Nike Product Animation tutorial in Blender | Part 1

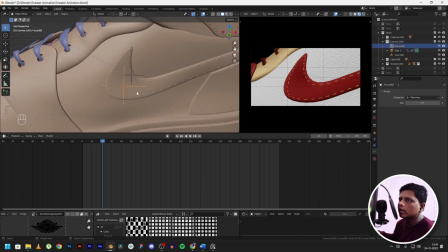In my case, I renamed it to focus, and since we were tracking this Nike swoosh logo, I positioned it over here and select on the camera,
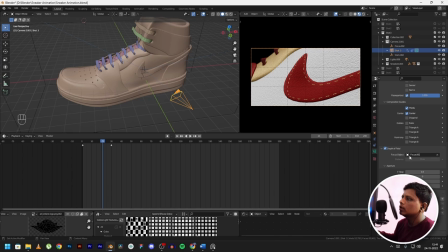go below to the depth of field section and then select the focus object as this empty focus.
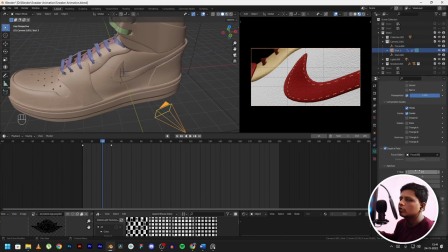So now this would be in focus, and make sure to set the f-stop to something low if you have a close-up shot.
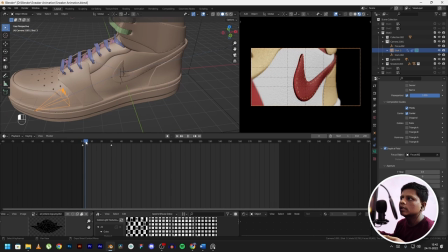As in this case, I had a close-up shot. As you can see, this is getting blurred around the edges and the focus is on the Nike logo over here. Adding depth of field improves the shot a lot, but make sure you don't go crazy with it.
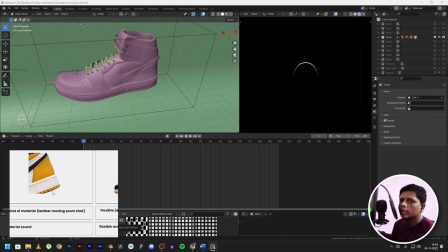For this shot 4, I wanted a close-up of the material to show the leather texture that we created earlier.
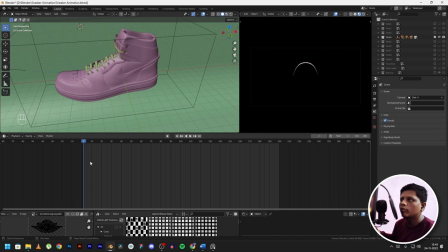So for this, I thought a lot about how would I approach this, and this is what I came up with.
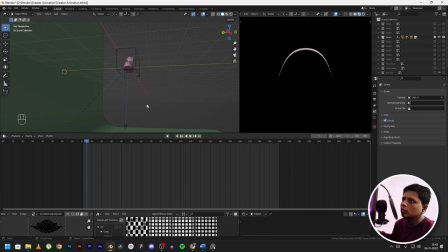So I have the camera positioned over here, the same trick with the track 2 constraint. This camera position over here below, so it looks like someone is going to walk on you.
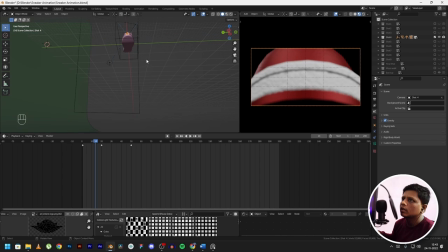As you can see, the camera goes over here and then it moves up, pauses a little bit.
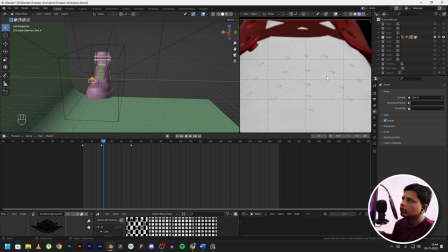So as you can see, this material over here, we have a close-up shot of the material and this holds,
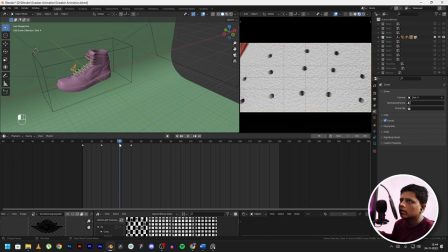and then I keyframed it to move back like this. It goes into the shoe,
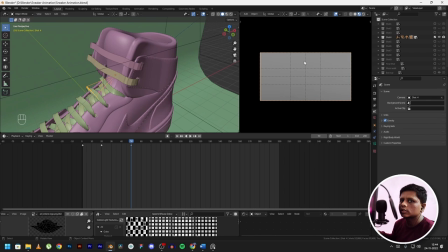and this is where I will add a fade out transition in compositing, so it fades out and matches with the next shot.
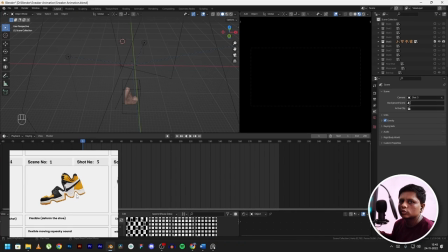Now for this shot 5, I had to show the shoe deforming a little bit to make it look like it's flexible,
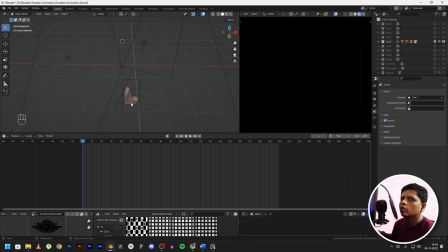but I can't just make it directly pop into the scene. So what I did was, earlier in the shot 4, it was complete darkness, so I started with complete darkness in this shot, and I thought, why not make the shoe fly up like this.
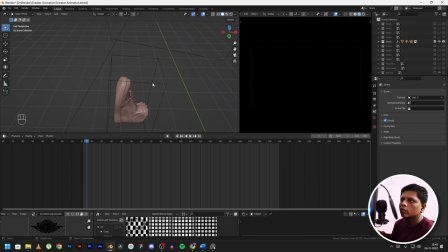So that's what I did. To control the shoe over here, what I'm doing is, I have added an empty cube. You can add an empty cube over here, scale it, as you can see over here, move it around the shoe and then select
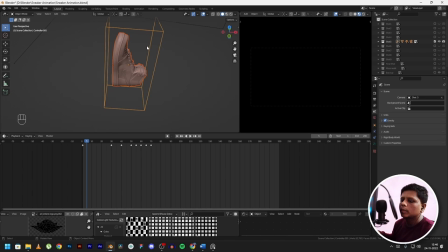the shoe and then select the cube and press Ctrl P and select object cube transform. What this does is, if you select the cube and move the cube, it will also move the shoe.
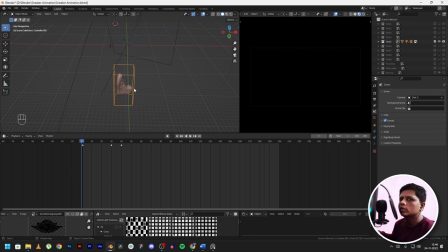It helps makes the animation easier. So now all I have to do is animate this empty cube, and it will animate this shoe as well. So as I said earlier, I wanted the shoe to fly up in the air and in the center over here.
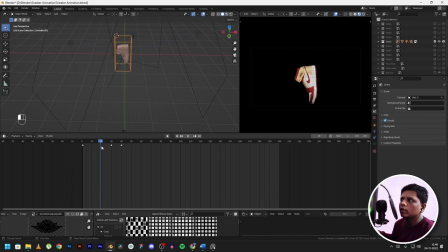So I have keyframed it to rotate. It moves along in the Z axis. And here's a quick tip. If you don't need this axis, make sure to delete it, because it would only confuse you in the graph editor.
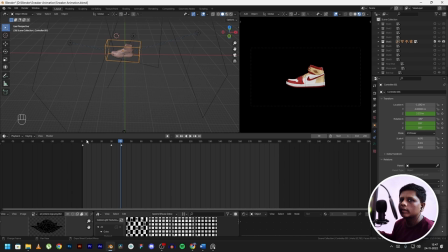You would have just number of keyframes lying around that you won't even need. So make sure you only keep the relevant keyframes that you would be actually using in the animation. So it's moving around at the Z location, and it's also rotating in Y and Z axis.
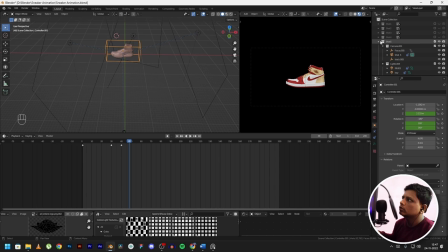And to keep it in center, what I did was, click on your camera, go over to camera settings, and in this viewport display you can see composition guides. I keep the thirds and center. Check, you can't view over here because it's completely black.
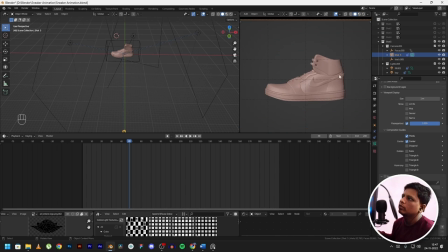If I go over here in the solid mode, you can see this composition guides.
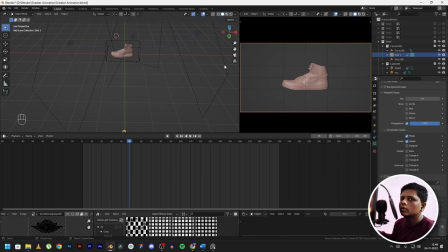It helps you frame the subject in the animation. As you can see, the shoe comes in completely in center.